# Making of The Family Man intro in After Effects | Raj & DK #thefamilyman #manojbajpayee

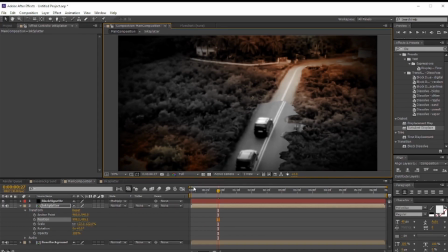Let's go back to main composition and apply the Gaussian blur to the background
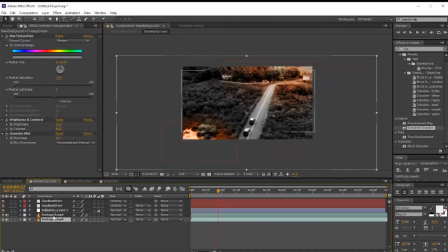layer because we want to keep the masked layer in focus and rest of the footage blurred.
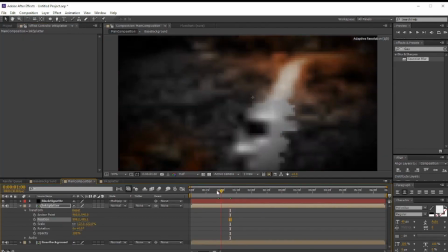To give the elevated look to our ink spreading effect, we will be applying a drop shadow layer style to this layer and adjust its properties to get the desired effect.
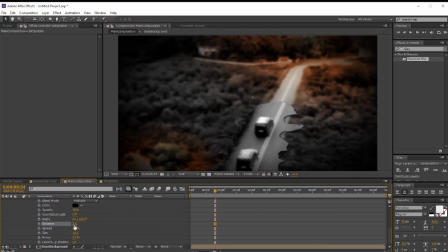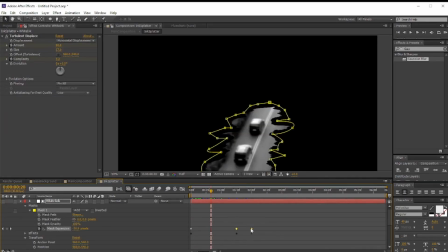One thing I would like to specifically mention here is to adjust these two keyframes based on the beat of the background music,
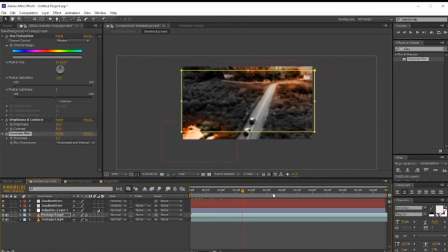because in the actual trailer this splash grows suddenly with the upbeat.
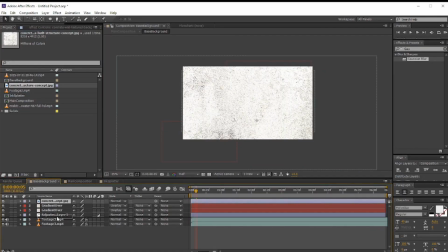Now, we will be adding some noise to the background, so I am placing a concrete texture and change its blending to overlay and decrease the opacity.
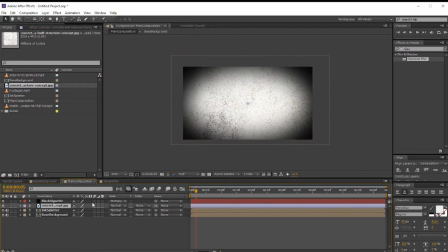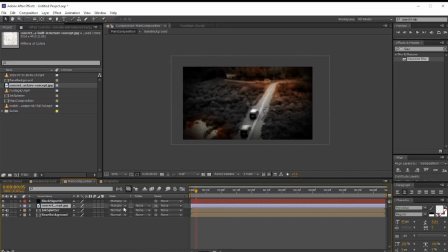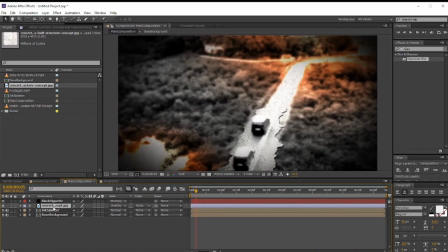Now, this was part 1 of the complete series. So in the next video, we will be adding a map and its animation. So if you want to pursue this tutorial further, subscribe to this channel and leave a comment. So see you in the next video.
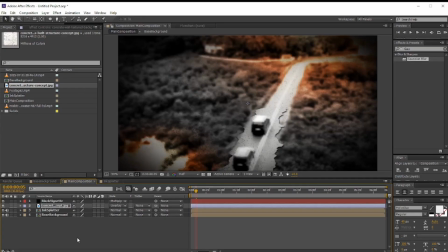Till then, stay tuned and stay creative.